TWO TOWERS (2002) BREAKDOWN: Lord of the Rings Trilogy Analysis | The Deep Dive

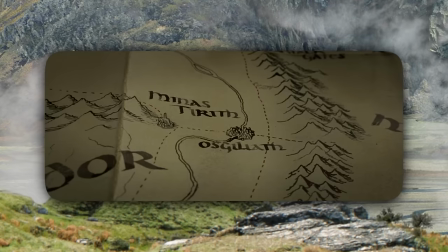(45:11)
This shot of Faramir looking at the map sets up Osgiliath as a separate location from Helm's Deep.
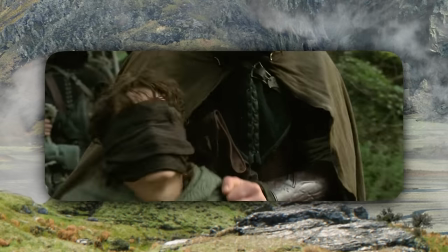(45:16)
Frodo and Sam are led away by Faramir's rangers. They're wearing full face blindfolds so that they could shoot this scene with the stand-in actors.
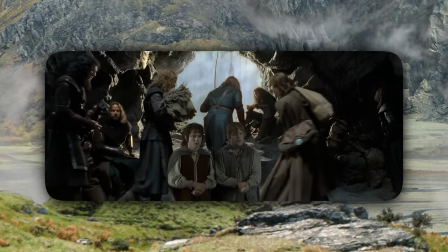(45:22)
Faramir tells Frodo that his brother Boromir is dead. The surging waterfall behind them might be what takes us into this dream sequence of Faramir and the River Anduin.
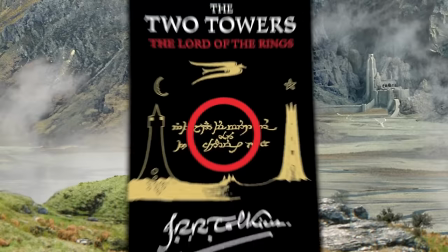(45:30)
This is actually adapted from Chapter 5, The Window on the West in Two Towers,
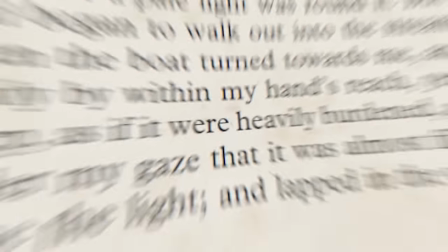(45:33)
where Faramir recounts his dream of seeing Boromir's corpse floating past him in a boat. Quote, "It seemed to me as it passed under my gaze that it was almost filled with clear water,
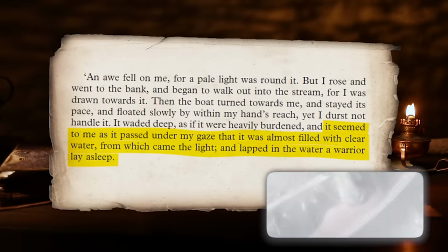(45:41)
from which came the light. And lapped in the water, a warrior lay asleep. A broken sword was on his knee.
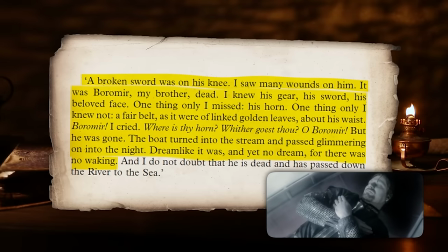(45:46)
I saw many wounds on him. It was Boromir, my brother, dead. I knew his gear, his sword, his beloved face.
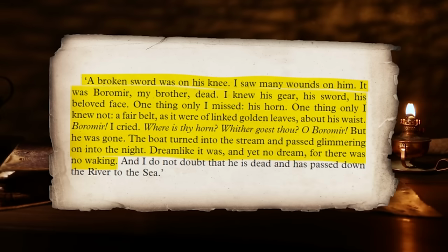(45:51)
One thing I only missed, his horn. One thing only I knew not, a fair belt, as it were linked golden leaves about his waist. Boromir," I cried, "where is thy horn? Whither goest thou, O Boromir?"
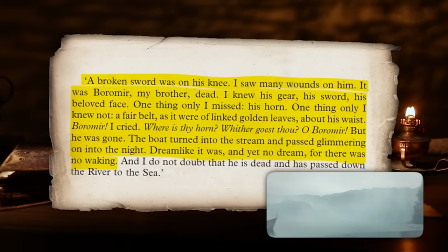(46:03)
But he was gone. The boat turned into the stream and passed glimmering on into the night. Dreamlike it was, and yet no dream, for there was no waking.
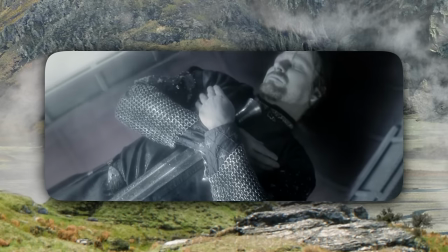(46:10)
What a thrill it must have been for Peter Jackson to shoot this imagery with no dialogue and just let David Wenham emote all of this on his face.
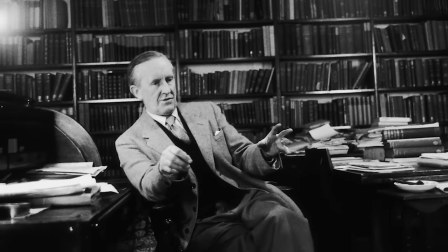(46:18)
One thing Tolkien wrote so well, and Jackson included every bit of in these movies, the process of mourning.
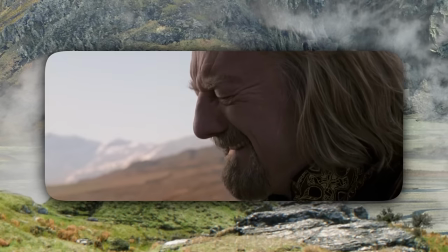(46:23)
Mourning brothers, friends, future spouses, children, time wasted, even events we were not there to witness.
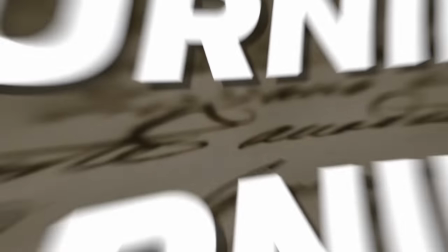(46:31)
I've always found it to be a beautiful coincidence in the English language that mourning and mourning are homophones,
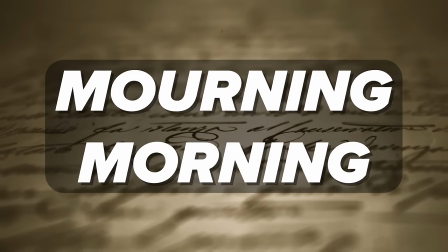(46:37)
as if to suggest there's always the hope of a sunrise to end our despair. This film actually gives us that sunrise.
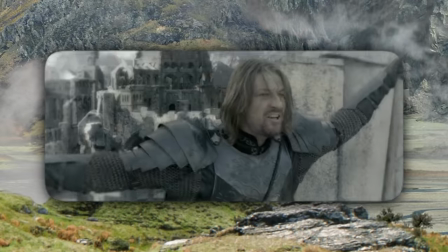(46:43)
Faramir recalls Boromir's victory to reclaim Osgiliath, the extended edition giving us this flashback with the family all together.
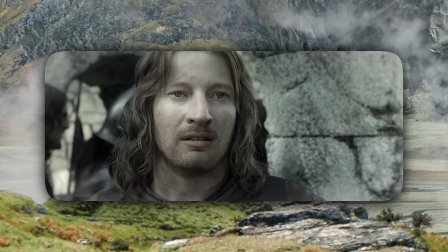(46:49)
Denethor praises Boromir but shames Faramir for nearly losing the city. Despite it being his fault, he gave him too few men, something that will come back in Return of the King.
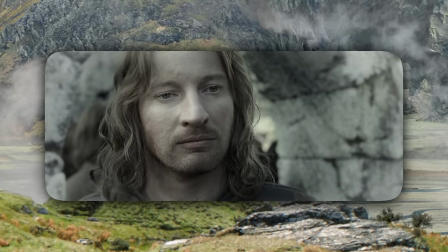(46:57)
And so this location is just established as a symbol of Faramir's disappointment to his father.
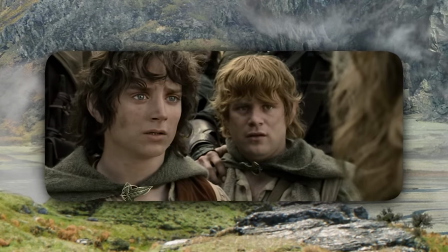(47:01)
It's what makes his decision to release Frodo and the ring such a powerful move, because he knows it will seal his fate in the eyes of Denethor as a failure.
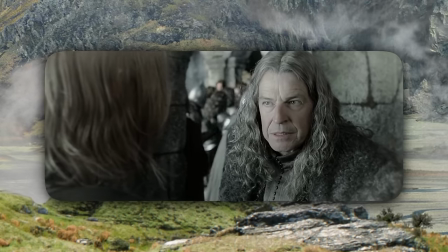(47:09)
Denethor mentions the upcoming Council of Elrond and the ring, and we immediately see how it just corrupts these men. It is rumored the weapon of the enemy has been found.
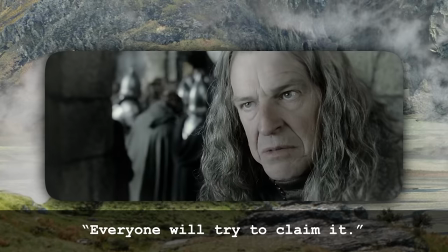(47:20) The One Ring. Everyone will try to claim it. Men, dwarves, wizards.
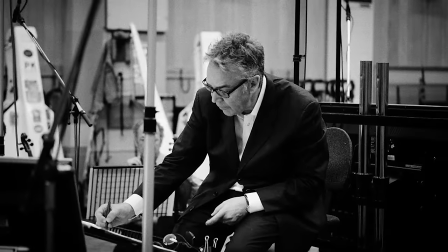(47:25) We cannot let that happen.
Howard Shore's ring theme worms its way back in, a half-completed promise that Gondor will never attain.
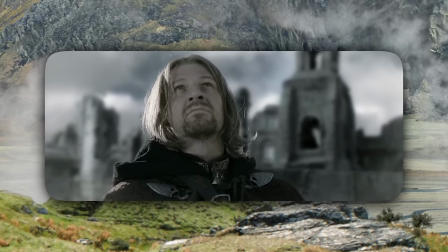(47:33)
Denethor tragically places his faith in Boromir's character, yet Boromir does fail at Imon Hen.
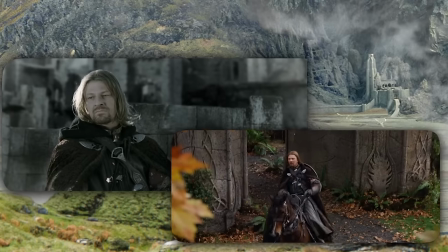(47:38)
Boromir wears the same clothes here that he wears when he arrives at Rivendell in Fellowship, because this moment is literally the beginning of a journey that will take him to the other characters.
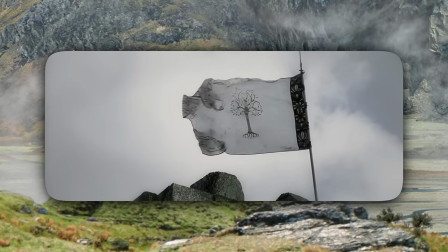(47:46)
We see him looking up at the white flag of Gondor. This is likely what is on his mind when he later says this to Aragorn in Lothlorien.
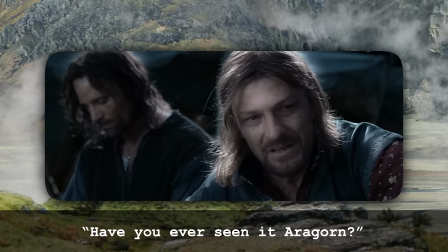(47:52) You ever seen his Aragorn?
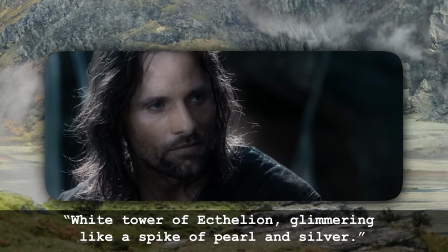(47:57) Glimmering like a spike of pearl and silver. Its banners caught high in the morning breeze.
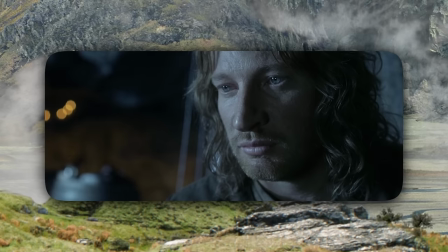(48:04)
Again, this part of the movie is really just to set up a fuller arc for the character of Faramir, to want the ring at first, and then decide to let it go.
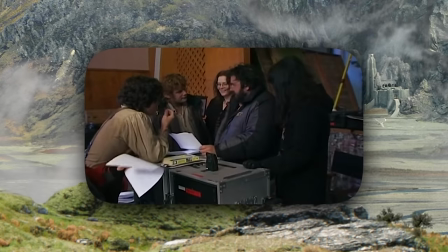(48:11)
Peter, Fran, and Philippa felt that if Faramir could just easily reject the ring, as he does in the book, that would diminish the ring's power.
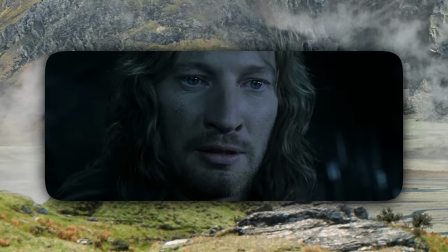(48:18)
It's more interesting in this film that he is tempted and nearly gives in. Gollum fishes in the forbidden pool.
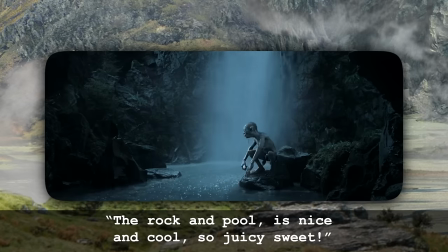(48:23) The kind pool is now sun pools, juicy sweet.
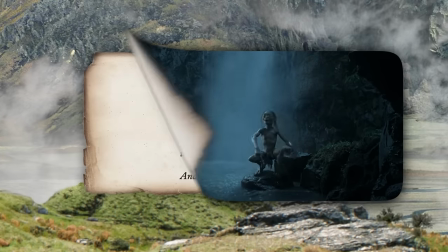(48:29)
Gollum's fish song was ad-libbed by Andy Serkis after he read verses in the Passage of the Marshes chapter.
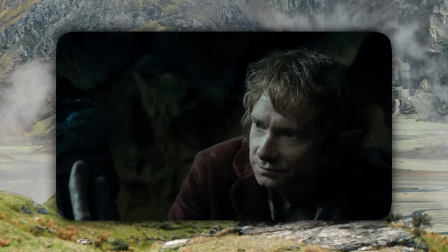(48:35)
Gollum also references his fish song in The Hobbit as part of a riddle in his contest with Bilbo.
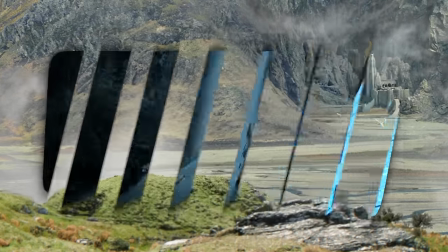(48:39)
They actually used the audio of Andy Serkis singing this in his mocap suit on the set because it's just delightfully off-key, and when they had him ADR it later, he just sang it too well.
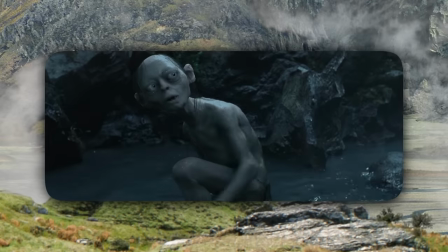(48:48)
Notice how Gollum is cast in the moonlight here,
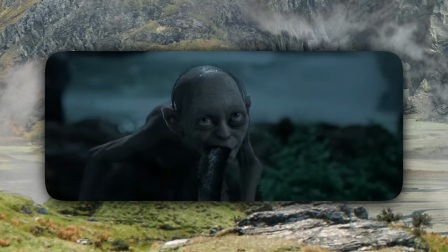(48:49)
and there's just something about the gloomier nature of moonlight that makes the animation look more vivid on his skin than he does in daylight.
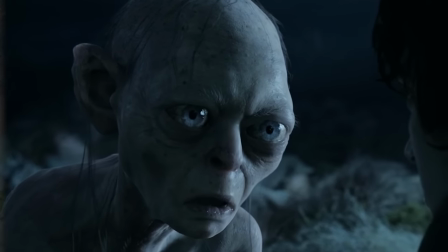(48:57)
The effect is that we just often remember Gollum during these moonlight scenes. Frodo tricks Gollum into getting captured, and once again, our poor guy is tortured.
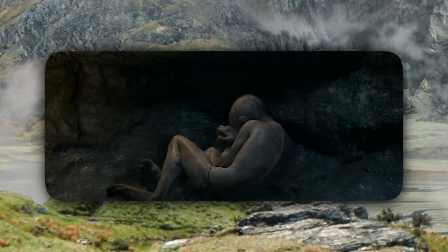(49:05)
An earlier version of the scene would have had Gollum's fingers being trimmed, which is why later he's seen rubbing his fingertips in pain.
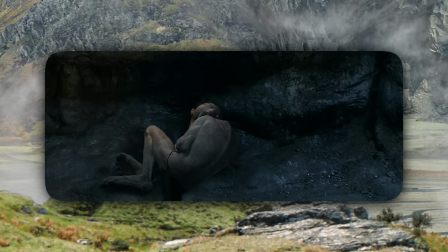(49:10)
And when he curls away from them, they added this wonderful bit of blocking.
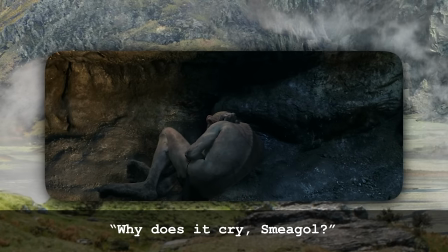(49:18) Why does it cry, Sméagol?